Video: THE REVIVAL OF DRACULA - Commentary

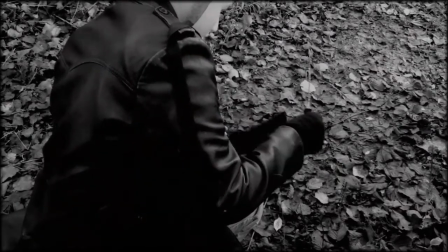[4:12]
out of level like things are too loud and things are too quiet
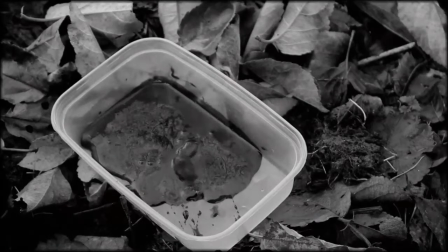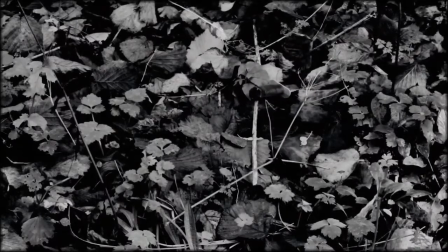[4:21]
i love how the occultist is wearing the camera kit
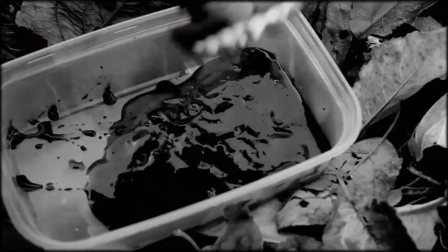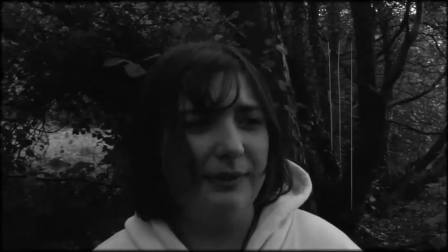[4:31]
Yeah, a Chinese box is being used instead of a pop for the resurrecting of Dracula.
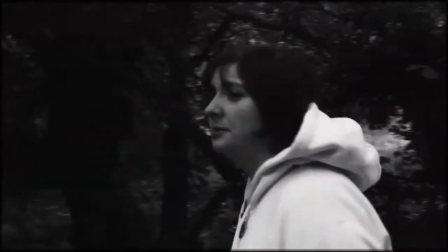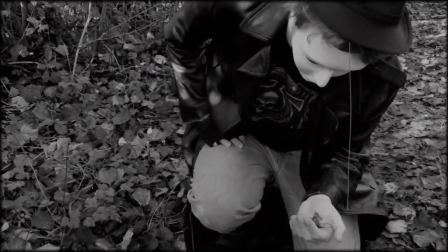[4:45]
I think she's a really good actor once you get her in a scene just by herself,
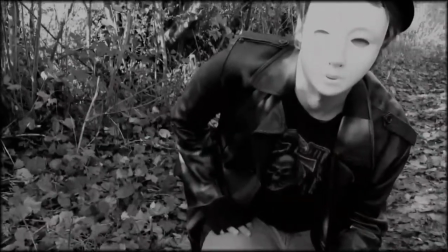[4:53]
where she's just being told how to act.
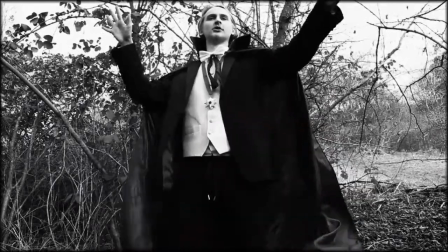[5:00]
There he is, that guy. I think he's quite a star, look at him. So fabulous.
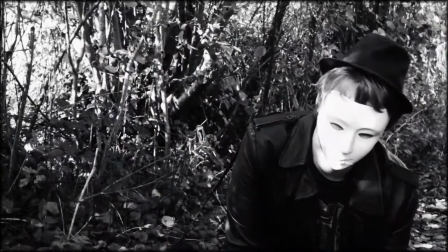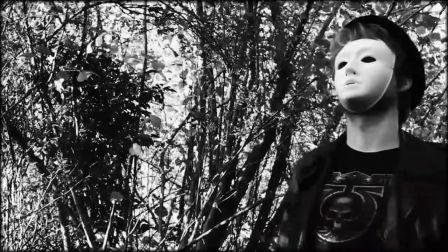[5:12]
I suppose it's the curse of every author, but every time I watch this,
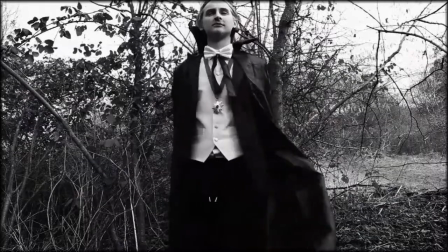[5:16]
I just think of ways I could edit it tighter and make it even better than it is, but I don't know.
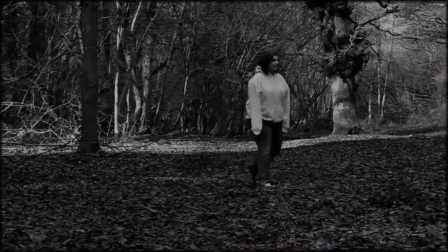[5:24]
I hope people like this, but I don't think many of my friends didn't really get what I was going for,
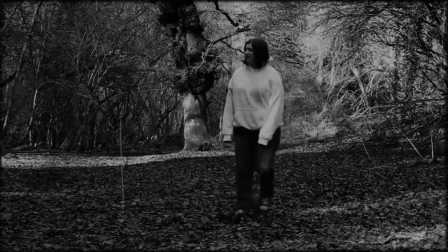[5:30]
because I told them I was making crap, and that's exactly what I made.
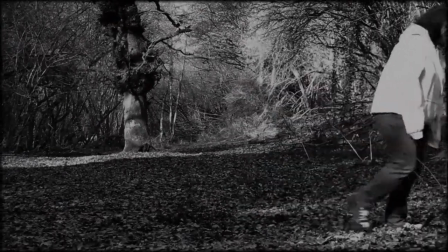[5:38]
I got a credit Frank here for his excellent cinematography of this scene some of the shot
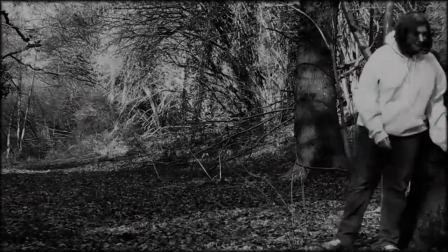[5:44]
choices I'm very impressed by and I they're not what I wrote down and
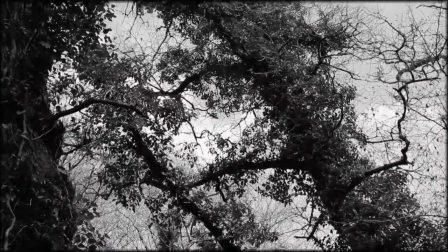[5:55]
that's not actually one of my shots that was just Frank messing around that one right there with the trees I
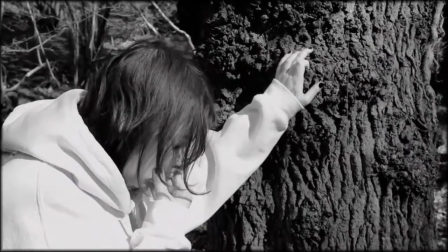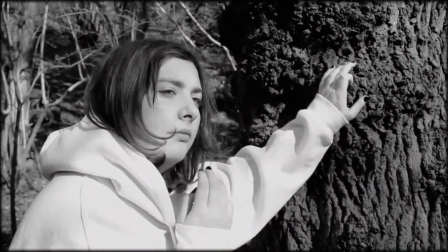[6:08]
love the music I think it fits so well, and I'm so glad it's public domain.
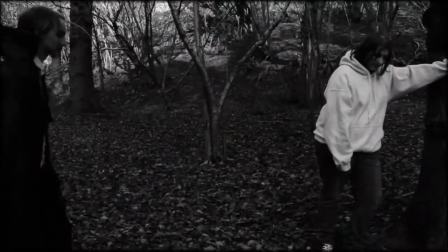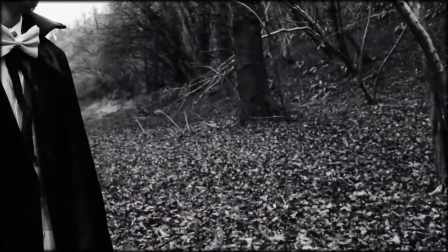[6:21]
I was going to have some fangs, but my canines are so small that the fangs won't stick to my teeth.
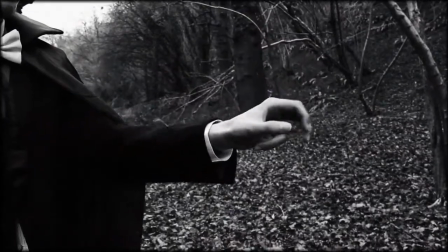[6:27]
There's a cardboard Dracula ring, so I can get the full Bela Gosi look.
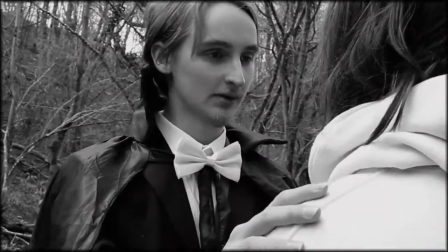[6:34]
And I found out that in the 1930s Dracula, they never show his fangs, so I guess this adds more authenticity.
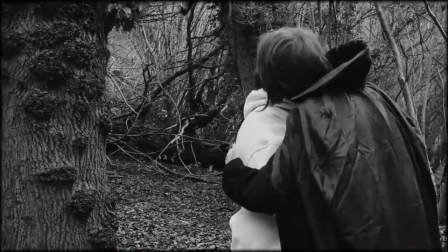[6:43]
I love this blood-curdling sound effect with my Halloween costume as well that Dracula costume I love the way her eyes just bulge out she has such beautiful eyes I
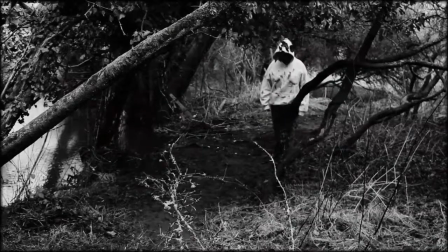[7:01]
don't know I love everything about this ending scene I think it's put together so well like compositionally there are some faults
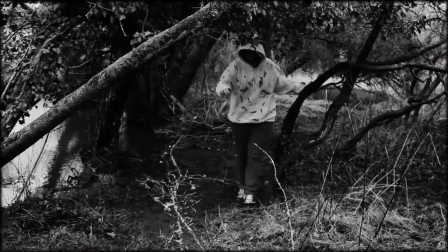[7:09]
but for the most part I think with the music and everything I think and the tone of the colors I think it's wonderful.
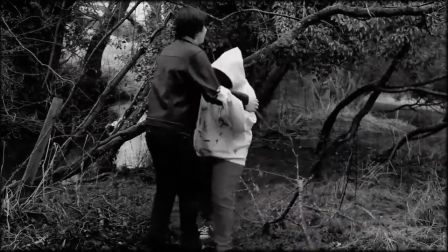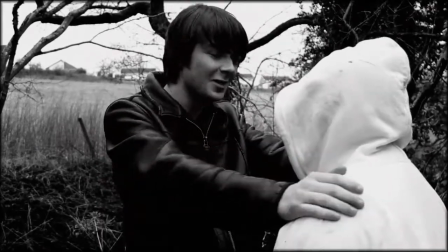[7:23]
Jordan is a good actor, but, like, as I said, I came to make a crap movie, and I made a crap movie, and I told him to ham it up.
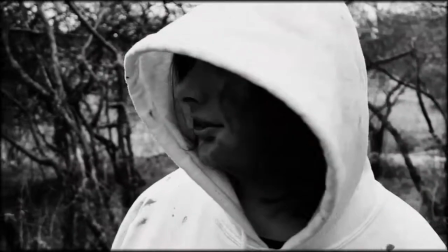[7:32]
So, there you go.
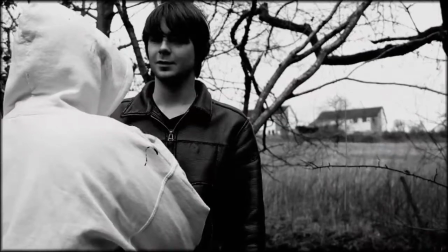[7:37]
So, to anybody who thinks that the actors in this movie are right,
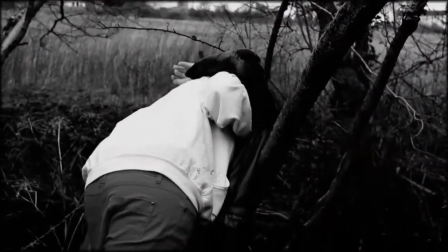[7:41]
they're okay, but that's the reason why Jordan's like this, anyway.
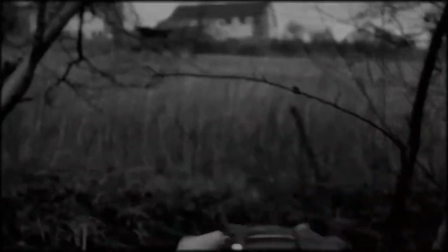[7:47]
That jump cut there, that was an accident, but I think it works for the movie.
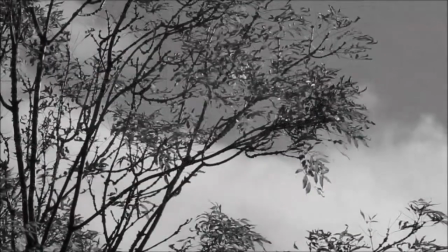[7:55]
So yeah, that was The Revival of Dracula. Something I've... I'm very proud of.
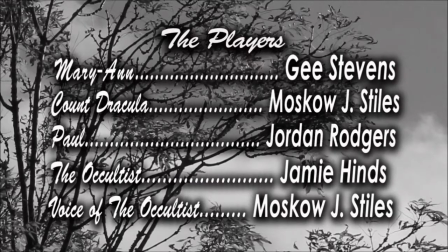[8:01]
I worked on it for, I don't know, let's see,
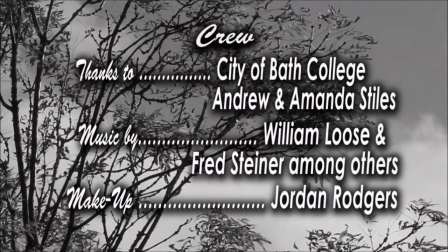[8:06]
about two months, a break month, and two more months. No. Three months and a half then in total, I see.